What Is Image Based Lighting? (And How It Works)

Hi everybody welcome back to the airport as we continue our sequence of events here with the B&H virtual production breakdown of all the different things and tools that you use in virtual production.
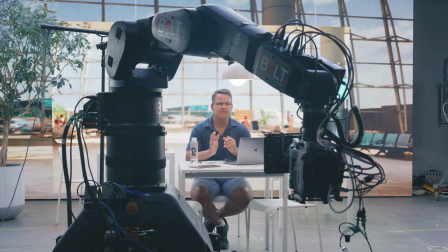So today we're gonna concentrate on image-based lighting or IBL for short.
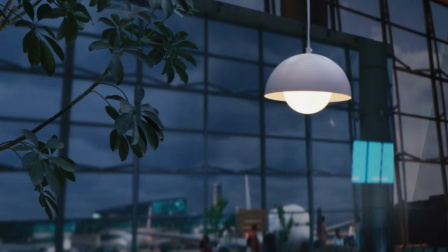So image-based lighting as its core is basically using LED lights mapped to imagery. So you said image based lighting, right? So lights map to images at the end of the day.
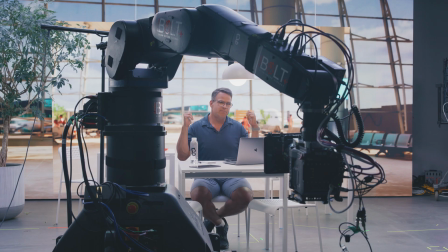So what does that mean? This wall behind me is basically an image mapped light.
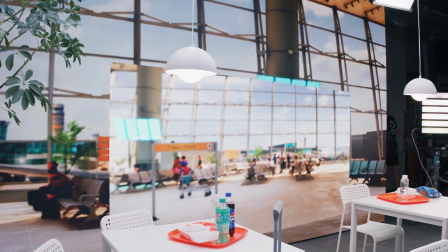And the fact that we have an image on the wall that is portraying the light that is reflecting on me as I look at the wall,
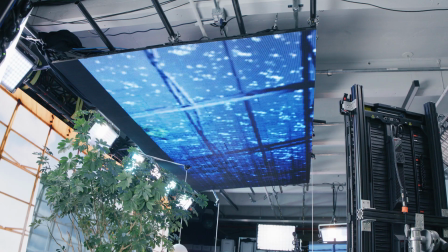the ceiling above me is also a big TV of sorts that's projecting an image down on me.
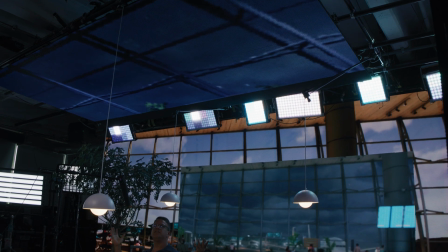So the cool thing about that is that as all these lights, we have Vortex 8s, Vortex 4s, those are by CreamSource,
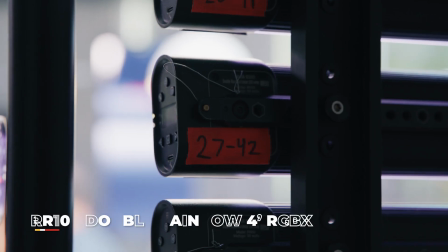we have some Quasar double rainbows arrays on either side here, and then we have our LED panels on the side and the ceiling and behind me.
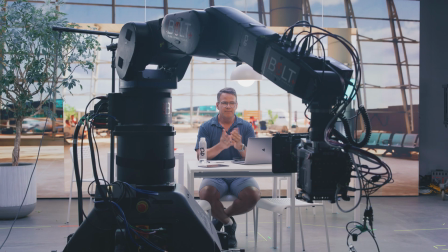So those are all working together as image-based lights together mapped with imagery that we are mapping in Unreal Engine and in Assimilates Live effects software as we'll show you on screen that this is how you map the lights to different parts of your scene and then as the scene changes the lighting
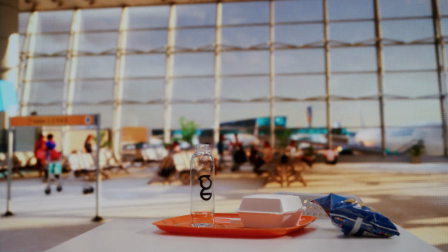on me will change let's show you a demo of this image based lighting I talked about so first I'm gonna do is turn off the spotlights that are on me because those are our accent lights that we added above the image based lights themselves so I have two little hot spots that we're
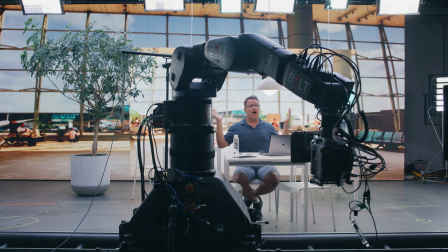gonna kill right now and this is just 100% image based lighting right now. The next step is I want you to see how the lighting changes as the weather changes.
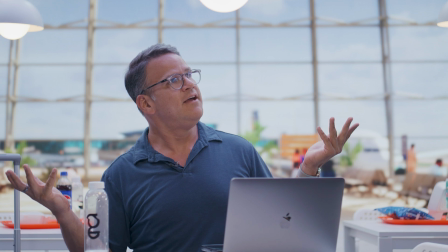We're gonna go ahead and change from this beautiful sunny day to a nice dark rainy stormy day.
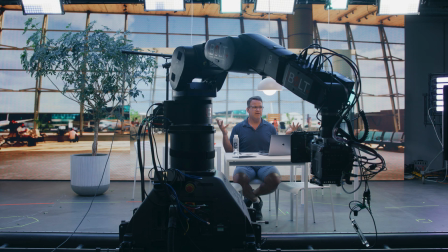So as you see, we kind of adjust our unreal scene
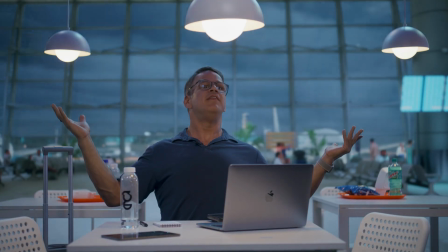and as the scene itself is adjusting everything around me so you see the reflections in my glasses,
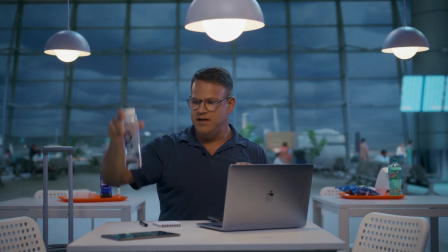in this water, like everything is changing with the image-based light.
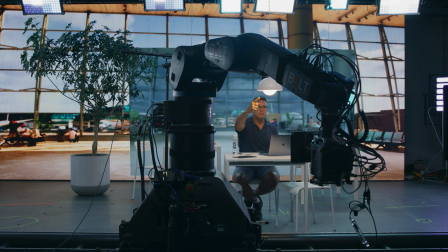The only thing that isn't changing are these practical bulbs that are right here because that is kind of setting our base mood.
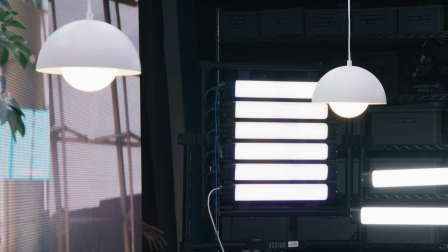We use practicals like this to kind of set a nice base mood of light so that no matter how crazy the world around me changes,
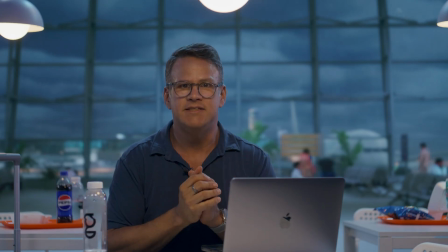the talent and anybody in scene at least stays lit to a base level.
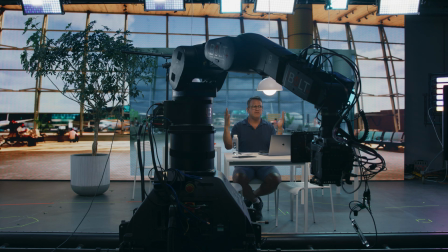The nice thing you see is from the ceiling above us and the panels around me that the reflections on the lights above me,
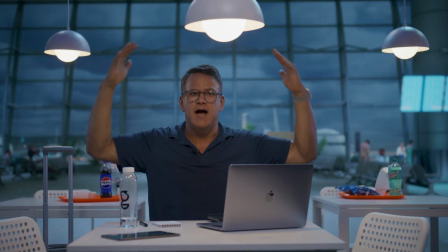above them, even kind of matches this nice blue dark sky that's ominously brewing behind me.
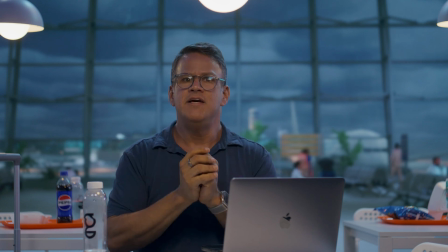All that together, really enveloping the person in the light is a really important part about making it feel like I'm an actual location. When you go to a real house, a real room, a real field, a real forest, the reality is you're surrounded by the light in that scene. So as an example, if we were in a green forest, you know, I would want green light reflecting from the trees all around me. As far as what kinds of lights could do this, there's a wide range. I mean, a lot of different brands now from Aperture to Lightgear to you name it, have the ability to pixel map their lights to some sort of an image source.
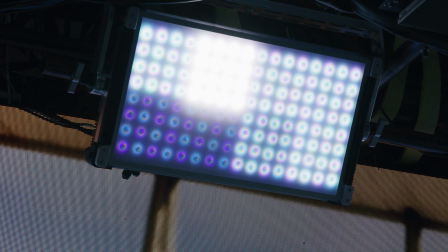You know, some like the CreamSource Vortex 8s here only have eight cells across the whole light, right? We're not going pixel by pixel like a TV. We're really kind of chunking the light up into quadrants because the reality is when it's further away, you don't need that level of detail. But let's say I was going to shoot something with a reflection really close to me and I really wanted to make sure the reflection with my glasses was good, that's where we would bring in some of our floater LED panels or Kinoflow has Mimics which are very similar that are basically panels that you feed video to for image-based lighting that you could use for those extreme close-ups.